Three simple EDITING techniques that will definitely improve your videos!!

I honestly don't care which editing tool you are using because these three techniques can be used in any available software package out there. Hello and welcome here on Random Rotation. I hope you're all doing well. Let's directly start with tip number one. Try to separate the audio cut from the video cut. Right now I'm still sitting here in my chair talking to the camera.
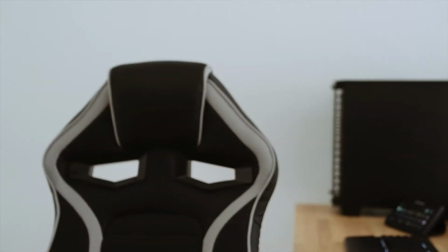[0:31]
But now I get up and walk out of the frame, but you can still hear me talking.
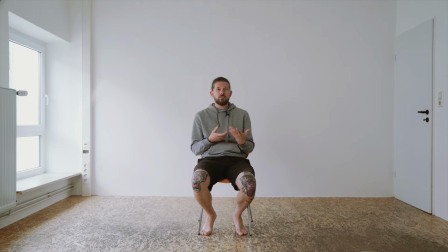[0:36]
And that's simply because you already heard the sound from this second shot, and the corresponding video clip came in a little bit later, which created a very smooth transition from one shot to the next.
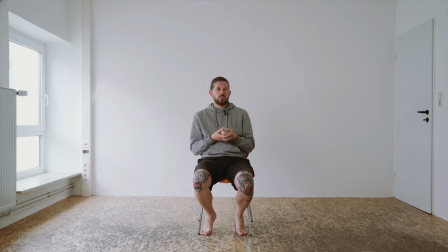[0:53]
And at the same time, it made it more appealing to watch. It created an interesting dynamic in the edit. Just compare it to the same sequence, with the only difference being that this time, the sound and the video cut are happening simultaneously.
Hello and welcome here on Random Rotation.
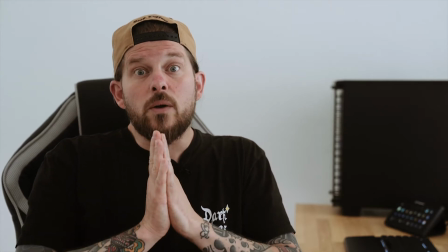[1:15] I hope you're all doing well. Let's directly start with tip number one.
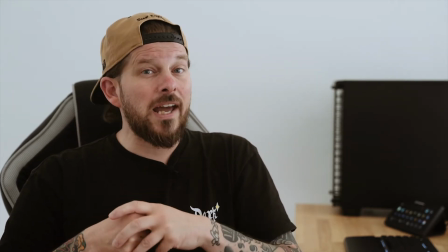[1:21] Try to separate the audio cut from the video cut. Right now I'm still sitting here in my chair talking to the camera.
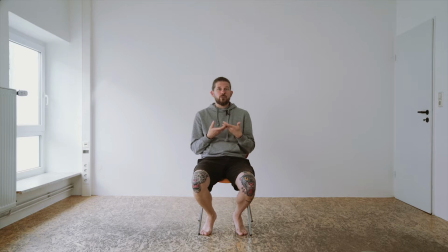[1:33] But now I get up and walk out of the frame, but you can still hear me talking. And that's simply because you already heard the sound from this second shot, and the corresponding video clip came in a little bit later,
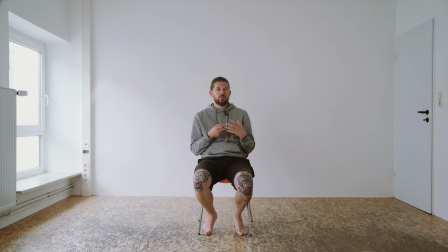[1:50] which created a very smooth transition from one shot to the next. And at the same time, it made it more appealing to watch. It created an interesting dynamic in the edit.
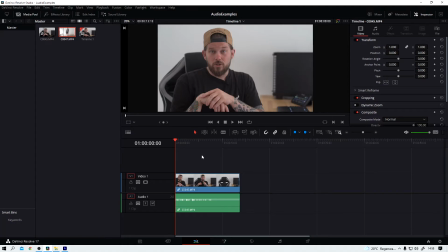[2:04]
Now let's take a look on how this actually works. Down here in the timeline you can see I already have my first clip.
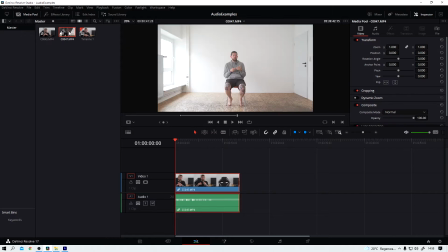[2:10]
The second one is over here. I already set my in and my out point, so I just need to drag and drop it down here.
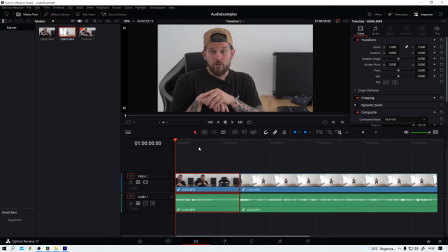[2:20]
And what we have now is more or less what you just saw in the second example. Let me play this back for you.
Into the camera.
Nothing's happening, I'm leaving the frame, everything's boring.
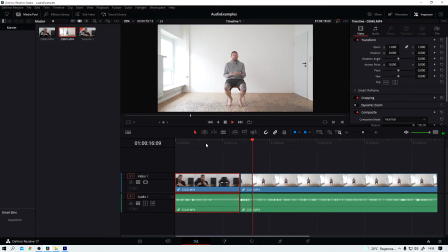[2:35] But now I get up and walk out of the frame.
So that needs to change. What I want to do is I want my audio to start somewhere around here. Alright? In Resolve, I first need to unlink the clips.
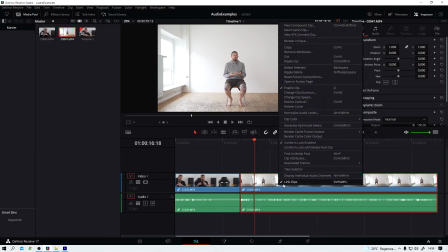[2:52]
That's a simple right click. And down here you can see the clips are linked together.
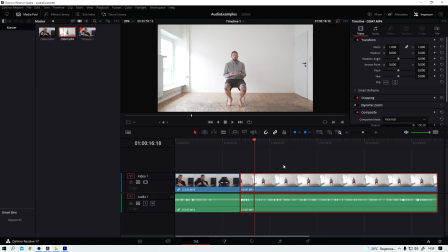[2:58]
I uncheck that. And now I can
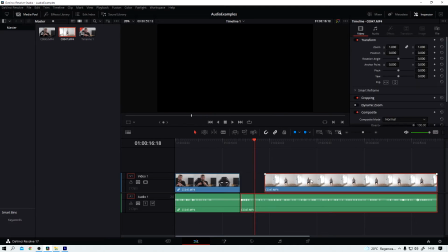[3:05]
work on the in and the out points of the video and the audio clip individually.
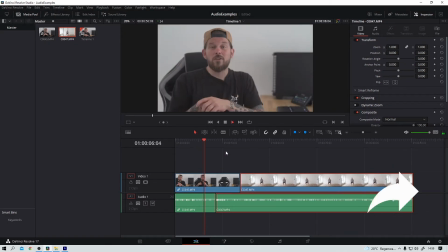[3:16] Here in my chair talking to the camera.
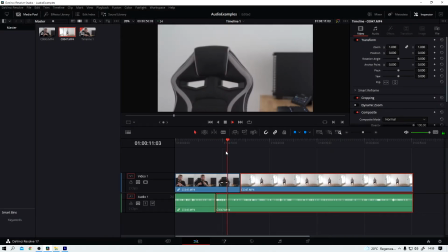[3:19] But now I get up and walk out of the frame, but you can still hear me talking.
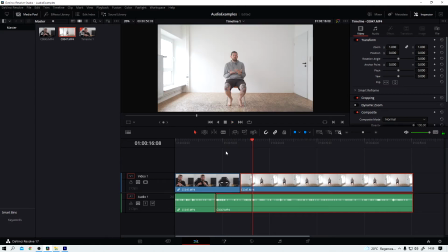[3:25] And that's simply because you...
Come on. That's a lot better, right? All that's left to do now is to normalize the audio, add a crossfade, stuff like that. No rocket science here. What did you like better? If you ask me, it's option number one. Just give it a try. Okay, cool.
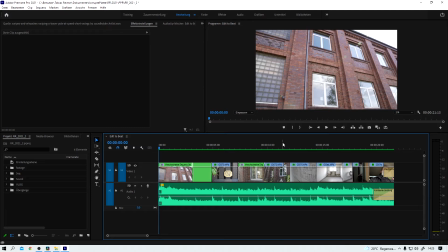[3:47]
Now moving on with my second tip, and that is whenever you can, try to edit your video clips to the beat. And to prove my point that these techniques work in every single editing app out there,
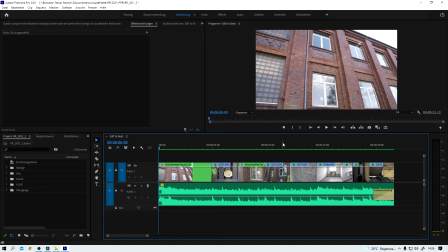[4:02]
I will use Premiere Pro to demonstrate this. Let's start now by watching this short sequence here together.